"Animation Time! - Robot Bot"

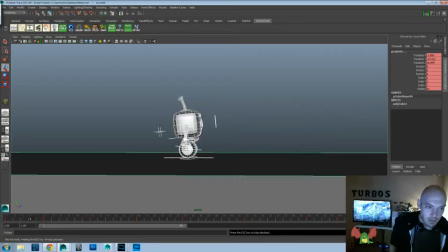[16:15]
It'll set us up and we'll go back and we'll, I'm sure we'll delete a bunch. I feel like the end kind of works for me, maybe not so fast, and this beginning is a little too jerky,
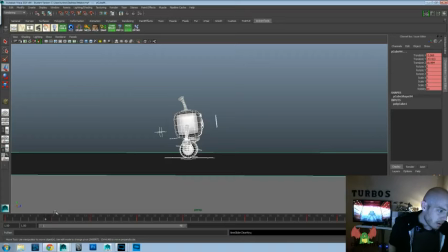[16:35]
so what I'll probably do is take 7 and put it at 5, take 11 and delete 12, and now we're just kind of taking what would be kind of
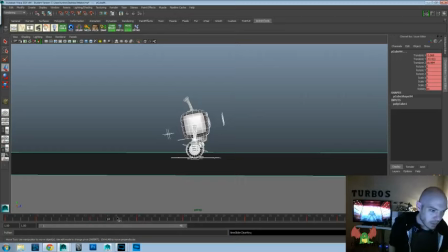[16:53]
the key right before our main key and making that our new key, so that way there's a little bit more of a smoother transition. And then we'll have to spend a little more time today than we usually do polishing up our graph editor a bit more. But I think this approach, rather than kind of the layered approach that I usually
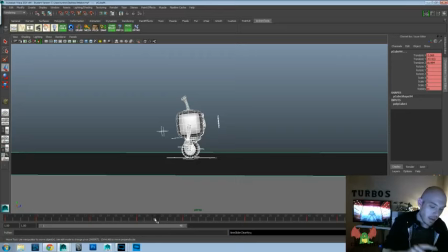[17:13]
follow, where it's like, let's do the hips first, then the feet first, and then the hips, and then once we got the hips and the feet working okay, then go into the chest, and then once we got the chest go, then go into the arms, and then into the head, and then go back and kind of just repolish and retweak it away. This way is more of the,
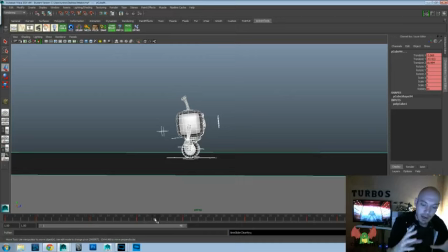[17:31]
instead of the straight ahead method, it's more of the like pose to pose, where we got a couple of our initial, we really want this kind of a movement, we want this kind of a movement, and got in there. And we've got to put a couple of breakdowns in there, and then we're going in and we're going to go from there. And I think for this approach, or for this shot, that's going to be kind of a better workflow.
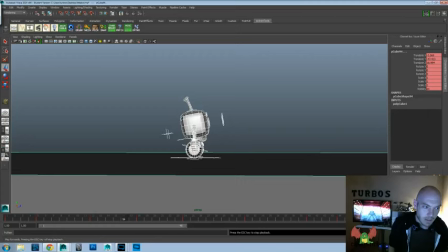[17:51]
But it really depends on whatever, you know, each shot you got to treat a little bit differently. See, there's just not, it just holds too much there, so we got to take like 23 and make that our new 24.
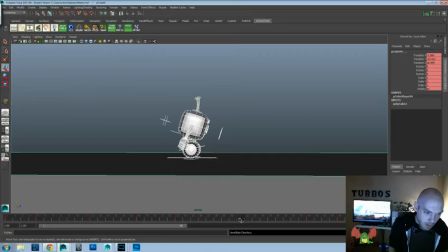[18:14]
Take 33, and we'll put it at like 31, and that'll give us an extra frame in there. Let's put it up there. That should be a little bit better.
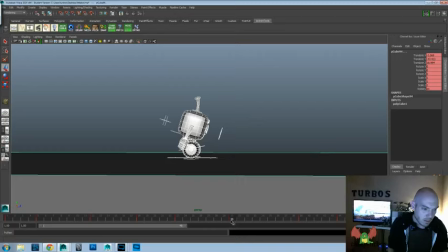This seems like too much movement now. So we'll take 28 and we'll make that our new 30.
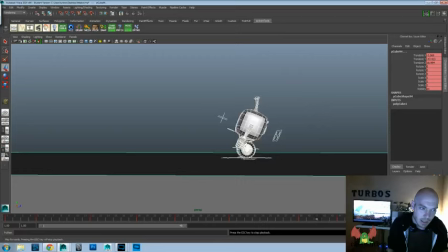[18:47]
And again, we'll go back in and we'll clean up the graph editor and we'll mix it up and we'll add some arm movements, we'll add some overlap in that little antenna on the head as well, and we'll do some delay and overlap on the, like, what would you call it, the chest, the head. We'll do it more so it'll be delayed a couple of frames.
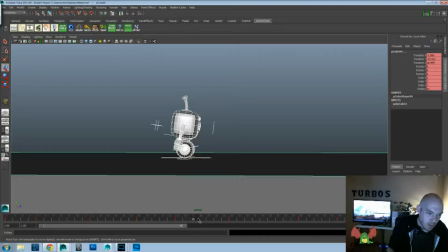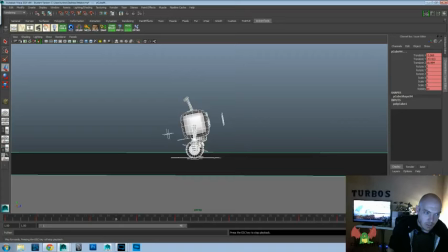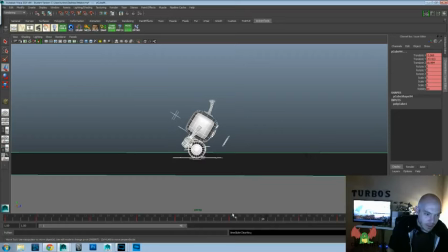[19:34]
Actually, I think I want to take what I have more at like 34 and make that 30. But the thing is, I don't want the translate to be like that.
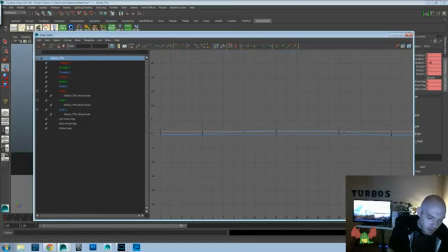[19:42]
So we'll go into the graph editor. And hopefully that's the translate Z if we did everything right. And we want to hold that to be more like that.
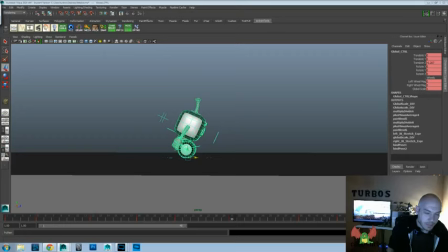Okay,
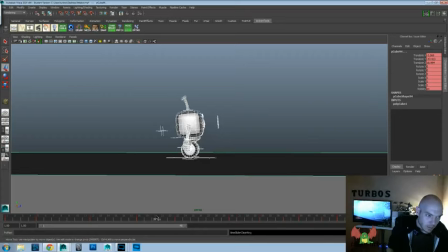[20:12]
we'll take everything we have at 31, and we'll make that our new 30, and we'll take